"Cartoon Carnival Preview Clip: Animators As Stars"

There's a thread that runs through animation of animated characters alongside the creator.
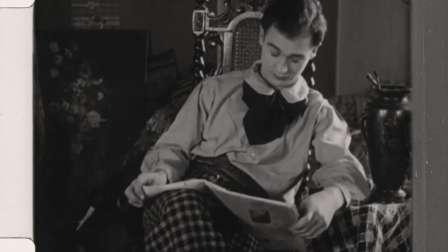[0:07]
The urge for the animators to put themselves into their own work, I think in part, it was probably economic, that shooting live action is certainly going to cut down on the amount of drawings that they would have to do. It's probably self-promotion to a large extent.
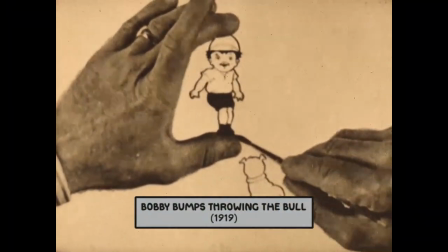[0:21]
And also it showed that you were the animator, even though you had 50 guys in back of you drawing the stuff, you were the one in command.
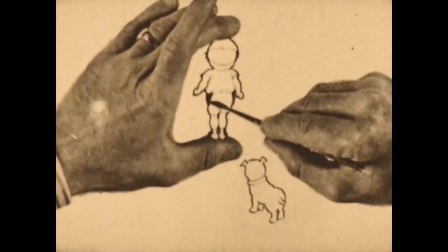[0:29]
And a lot of that went to the producer, whose name was on it. You know, Fleischer, Disney, Bray, that they were the ones that were doing this. So a lot of people thought they did the whole film themselves for many years. And that kind of idea that they weren't was going to kept a secret.
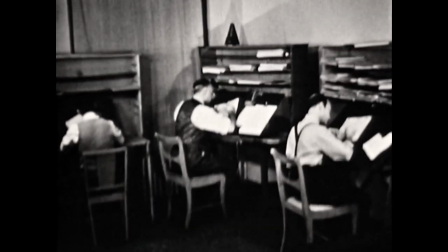[0:47]
I always ask, who knows who puts all the string beans into the Campbell's soup? There's no credits on a can. And it seems to be a storyline that audiences responded to because they kept it up for years.
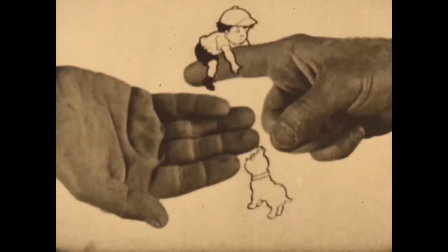[0:56]
And it's interesting that they did that so much where there was so much interaction with the animator and the cartoon character,
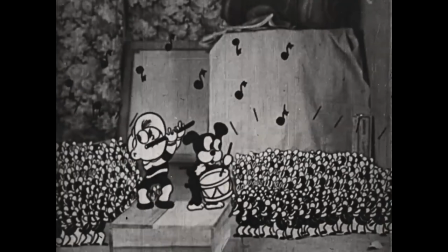[1:03]
and so many people now think that that came from Who Framed Roger Rabbit. They did it all the way back to silent animation, so people could not be more wrong.
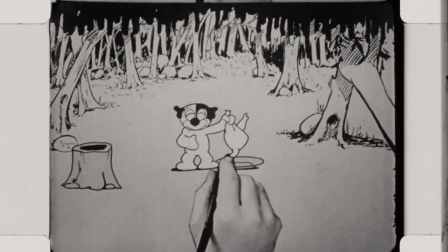[1:13]
It just seems like a very, very compelling myth, almost. It goes back to creation myths.
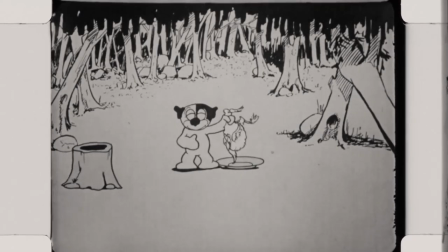[1:18]
It's about giving life and, you know... bringing life to the world. Normally a godlike attitude, it's like that. But there's also a lovely intimacy to it as well. It shines a light on what you're doing. You're comically deconstructing what you're doing.
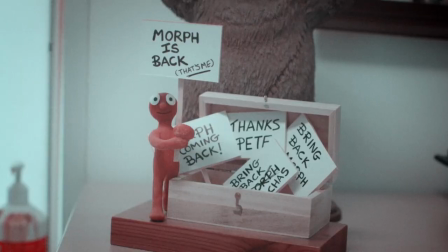[1:34]
We've used the same idea, exactly the same idea, but in a different medium with morph.